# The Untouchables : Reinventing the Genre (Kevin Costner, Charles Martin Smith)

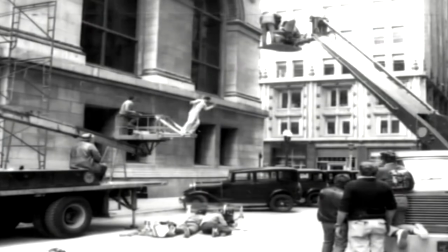That stunt of him going off the roof is for the audience to savor the bad guy being killed. Then, of course, the down shot is part of that repetitive manufacturing pattern.
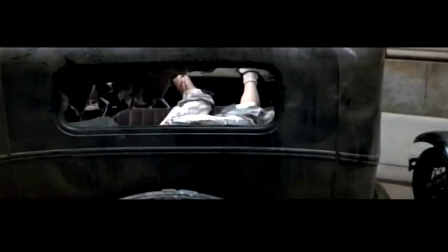And we didn't have him land in the middle, had him land out to the edge.
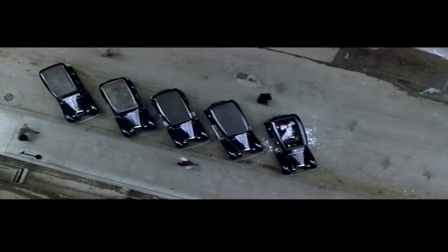So your eye scan would have to scan all the way along there because you want enough time for people to take in the whole scene and have the eye scan point to him in the last situation.
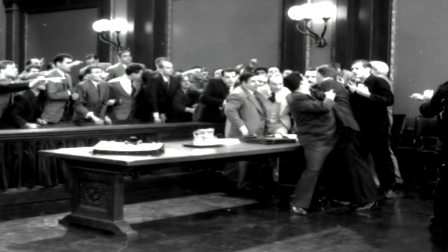Order! Order!
Of course, then we had this big scuffle about to happen with Al being pulled back by his bodyguards.
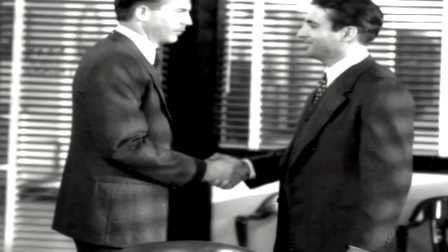And then, of course, this beautiful exchanging of the chain between Ness and Stone, the symbol that was established early when a group of them were together, and immortalized in a photograph that was taken. I remember a scene that we shot and we aborted. There was an ending for the picture where it bookends the whole movie. And what it does, you start close on Capone, he's being shaved again, he's in a barber's chair. and as we pull up you see that he has reporters around him but he's in his jail cell and we started and I think that the dialogue was new or there was something that
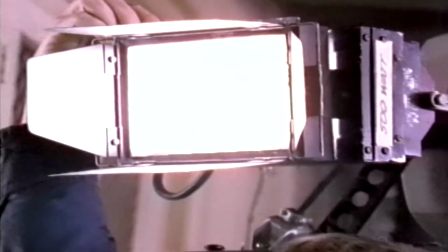wasn't quite right about it so we did a couple of takes and Brian said let's not do this today and we just quit and I asked him I said do you want me to hold this setup and we can come back Monday
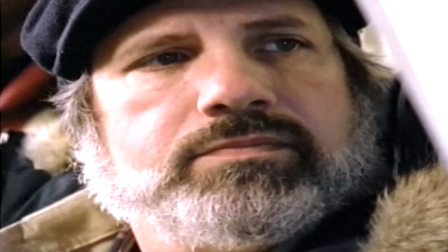and maybe you can think about it on you know over Sunday he goes no he says it's not right it's not going to work and that was the end of
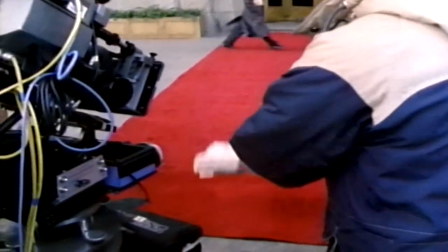that last shot with the film was the newspaper coming off the truck and the guy coming in from a hotel picking it up and taking inside
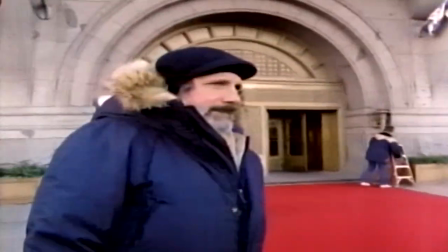was just starting to get cold I remember extremely well because after that shot I got in the plane I went to the airport went home